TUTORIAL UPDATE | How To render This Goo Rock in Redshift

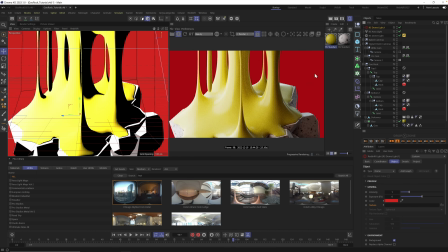And for that, I literally just added a little bit of glow, not glow, some actual light volume inside of my shader.
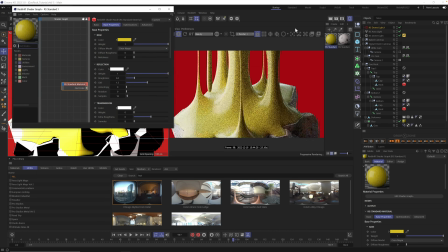So we already set up the color. If you just double click on your material, scroll down, and you're gonna find emission. So emission is like turning up the light bulb as if this whole thing was a light bulb.
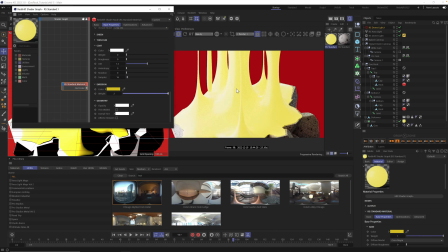And if I crank it up to 2, you're going to see it's just way too bright. So dial this way back and creep it up.
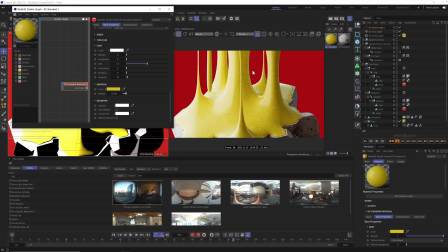It only takes a little bit for this to feel like it's glowing. That is looking good. Now, that red I chose for the background, pretty bad, guys, pretty bad. But, I love the color, so I just go to it sometimes. I think for the final render, we ended up with like a purplish, darker purple.
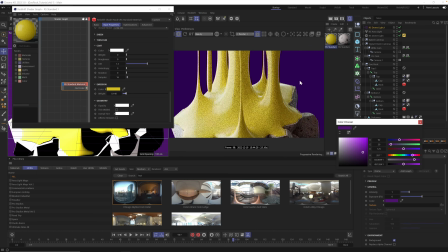So let's try to dial that in, and you'll see it's going to look a lot better against the color of this slime. We may have to add a little bit more green back into that slime color, but this is already feeling a lot better, maybe a little bit darker, a little bit less saturated, but not by much.
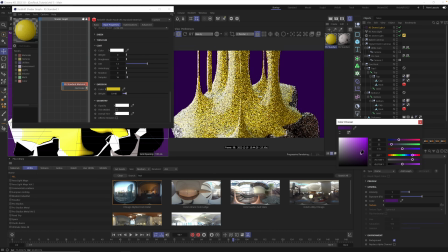It's kind of got a Ninja Turtles slime feel as well, which is totally cool with me.
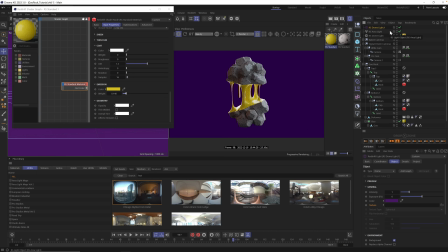Let's go back to our front camera and see how this is looking. All right. I'm digging the background. I'm digging the goo. I think we're going to dial in while we're here just a little bit more green into this subsurface.
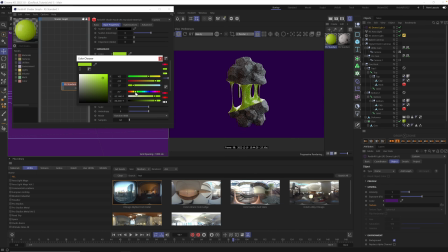So let's just grab that and push it a little bit more green. Oh, what a difference. Barely changed it, folks. Barely changed it, but it's got definitely more of a green slime, ooze, turtles vibe going, which I think is fun.
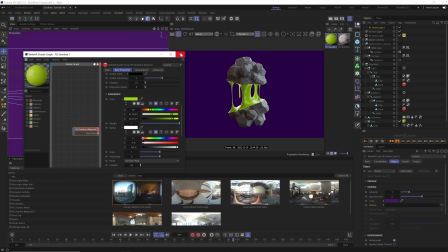You could customize it. As you know, you make this whatever you want, but I'm having fun here trying to get some green slime.
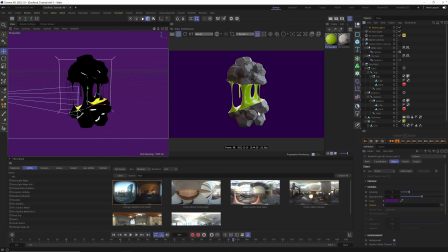Okay, so where can we go from here? Well, we're going to work on the cameras. I think before we do that, I did want to show you the material I ended up using on the rocks, which I thought really helped it. It's totally different from the original, and it's one of our Greyscalegorilla Plus materials under the metals collection.
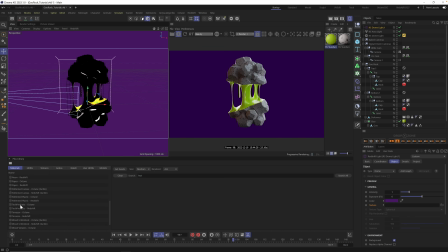So if you scroll down, if you're a Greyscalegorilla Plus member and you're following along, go grab one of these metals. So here they are, Metals Volume 1 Redshift. I'm going to hit clear on our library.
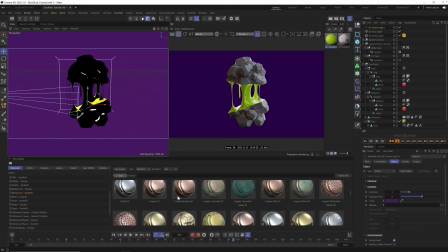And a lot of these actually ended up looking really cool on this object. But the one I used was lead. So lead 01. And again, I'm just going to drag this into our scene, hold down Option, and totally replace this material.
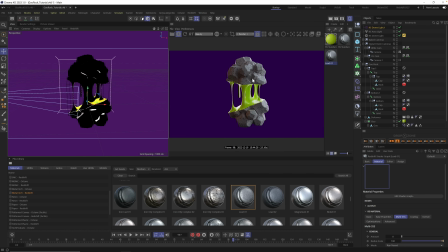You're going to see it automatically will replace it in the scene and in the render. Boom. So now we got the rocks. We still have the roundness. I do think we got to scale this up a little bit. I'm going to select the material that's on the object. I'm going to hold down Control to select the other material.
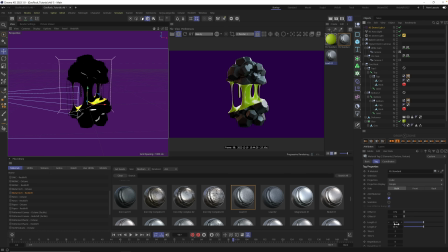And let's just turn up the UV coordinates here. Instead of 50%, I think it needs to be scaled way up. So I'm going to go to 200%. And that is looking better.
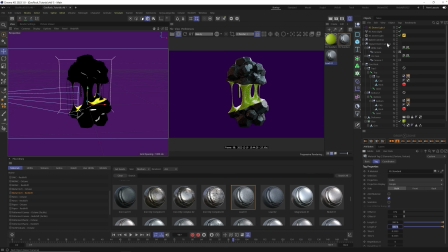It might even go a little bit higher. Let's go to 300 by 300. And let's go back to the zoomed in camera and go back in our
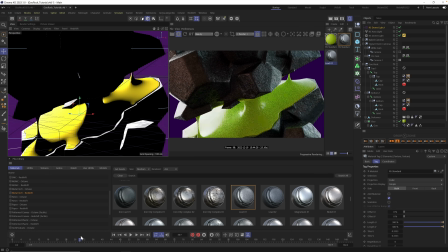timeline and start to find parts of the scene where you're looking at this material close up. Anytime you're working with scaling materials, you really want to make sure you're zoomed in as far as you're going to be so that you're not overscaling your materials. It's just to double check. I think I went a little bit too far.
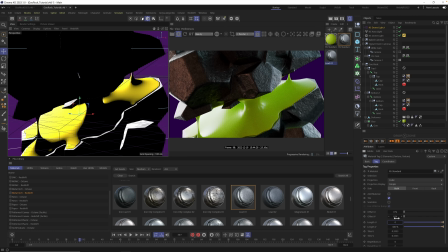So let's just head back here and dial this back to 200. And that way we're not overscaling the material where you're going to see any imperfections or anything like that. But that looks really good. The metal looks good. Let's look at it closed before it turns into goo.
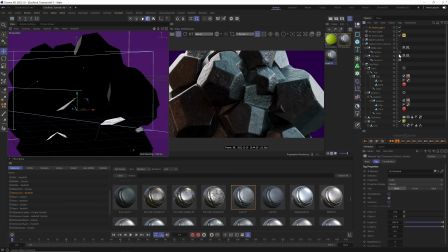We got some nice rounding. We got some good materials here. Let's zoom out. That looks great.
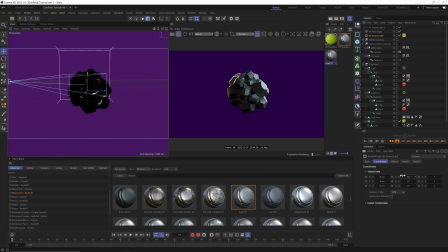I'm going to grab my dome light and rotate it a little bit more to bring a little bit more light into the front and watch it open. Let's just pick a couple frames here to check it. That looks good. We might tone down the brightness of the goo a little, but man, that looks pretty good.